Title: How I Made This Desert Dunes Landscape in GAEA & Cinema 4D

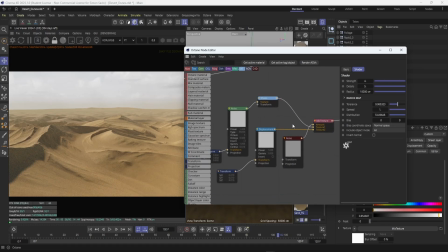12:22 Another thing I'm doing with the material, if you're making a landscape like this, so a desert landscape, I am using the displacement from the Quixel Megascans texture, and I am mixing it with a noise texture that I am then mixing those two with another noise texture that has a chaos node attached to
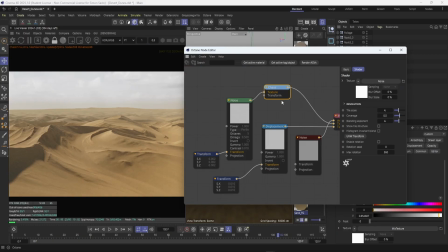12:41 it. For those of you that don't use Cinema 4D, chaos just makes it so the texture or whatever you're feeding into it, it like breaks up the tiles of it. So if you're using a tiled texture, this will break it up and make it as seamless as possible.
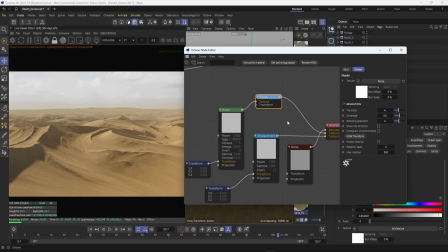13:00 I'm using this for the noise just because it makes it a bit more interesting. I found out I was trying to make it a bit more interesting at the instead of playing with these settings here, but just using a chaos node. But that's not that important. You could just use 2 noise nodes here and mix them together.
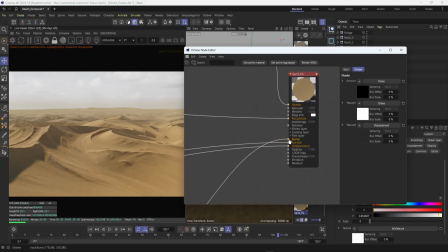13:16 But anyway, what this does, I'm putting it into the bump map, and I'm adjusting the bump.
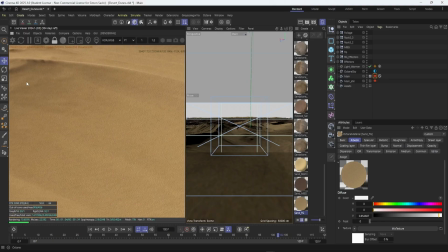13:22 And then this gives the landscape this grainy feel. If we zoom in here, you can see that it is very grainy.
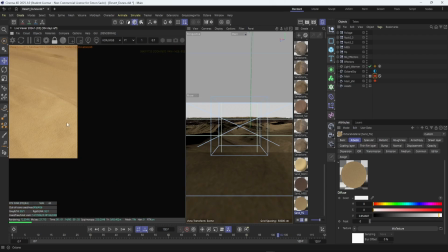13:29 Now, if you look at it from a distance, it becomes way less apparent that it is like grainy here.
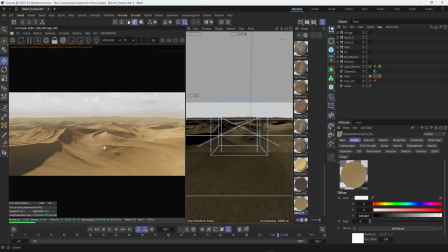13:36 But even if you're not looking directly at it, your brain is noticing that this is not smooth, but it is like a bit rugged. And this ruggedness is what gives the impression that this is, a more of a desert than it is, I don't know, something else, more like dirt or something like that.
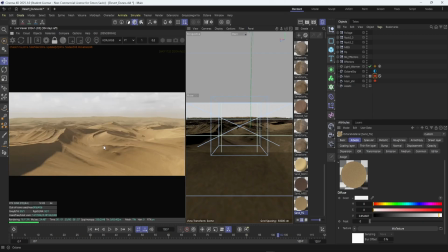13:54 And again, you would think that this doesn't impact the scene a lot, but it actually helps a lot when making something like this. So I really wouldn't skip it, especially if you're making desert scenes.
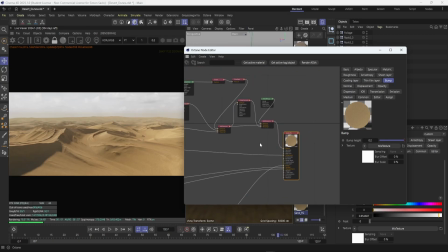14:07 It helps a lot for the realistic part of it. So that is the texture.
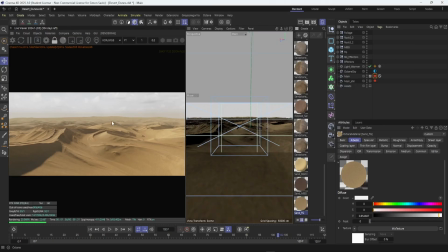14:14 I'm using a different texture for the background elements, but that's just because if they were all the same color and the texture, if they're all the same color, it would look a bit weird. And also the texture that I made for the foreground element doesn't really work on the background elements because they're a bit smaller in size,
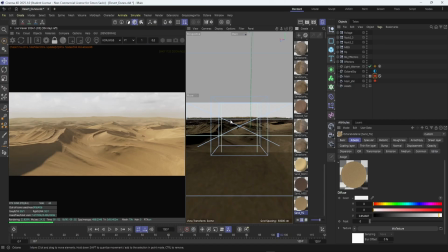14:33 and the texture generates the curvature map, and the dirt map is generated a bit weirdly on them. But if we actually look at them, let me go here real quick.
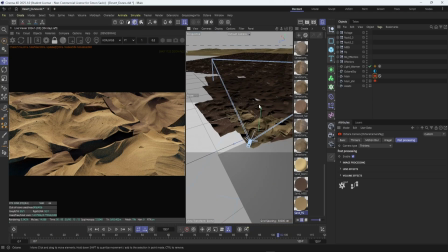14:48 If we actually look at them, here you can see that they're a different color, similar,
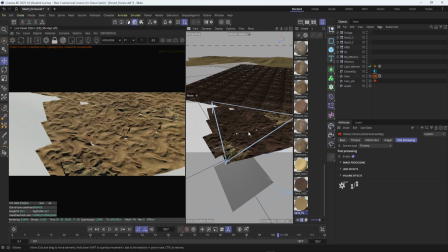14:53 but like just a bit more darker. And here I'm using in the background, I'm using the same hero landscape I'm using in the foreground, just made a bit bigger and tiled in a way to where if you look at it from the right angle,
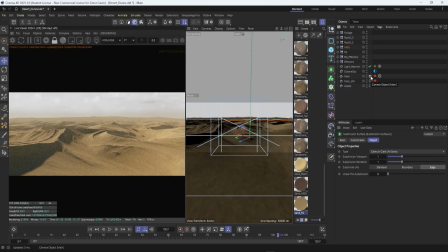15:06 it looks like, so this is like a sea of dunes that keeps going for like a longer period, for like a long time.
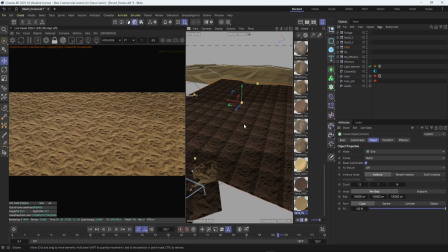15:14 And then I'm using the seamless texture that I got from GAEA, and I'm tiling it with a cloner,
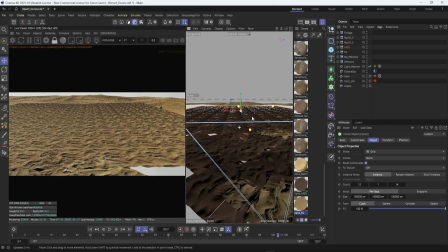15:23 and I'm moving it at an angle. This is not straight towards the camera, but it is tilted a bit.
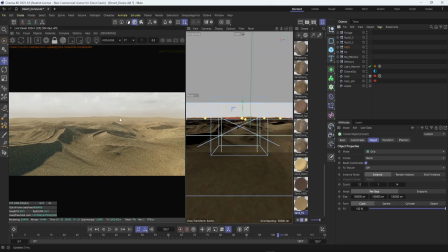15:29 If you look at the camera here, you can see that it is a bit tilted, and this makes it so that if you look at it, you don't get immediately the impression that this is like a tileable thing. There is no repetition you're seeing. If we can see it even more, if we go here and we turn off the fog,
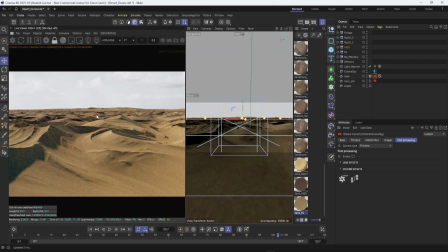15:48 you can see that it's not exactly apparent if you look at it from this angle.
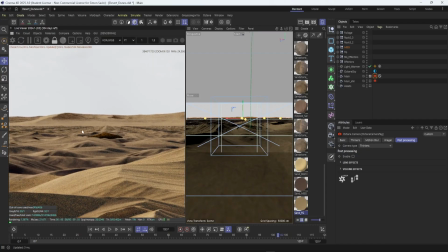15:53 If you look at it from really close up, yeah, you can see that it's tiled. 100% you can see that it's tiled.
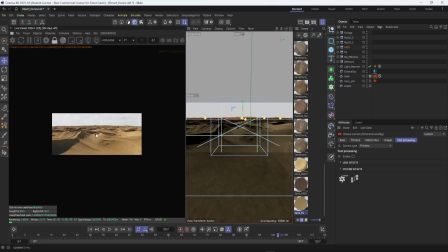15:59 But if you're looking at it from afar, you wouldn't really be able to tell, and that's kind of the whole point.
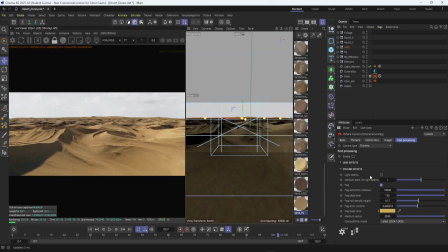16:06 That on top of the volumetric fog, and it's almost unnoticeable that there is like a tileable landscape here. It is not working, the fog.
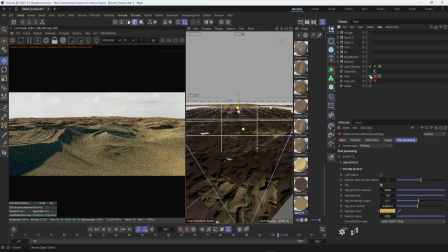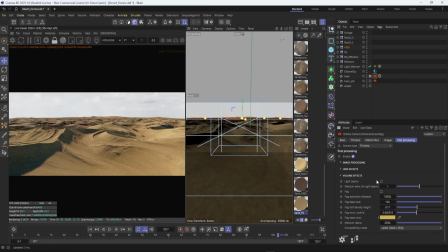16:28 There you go. My bad.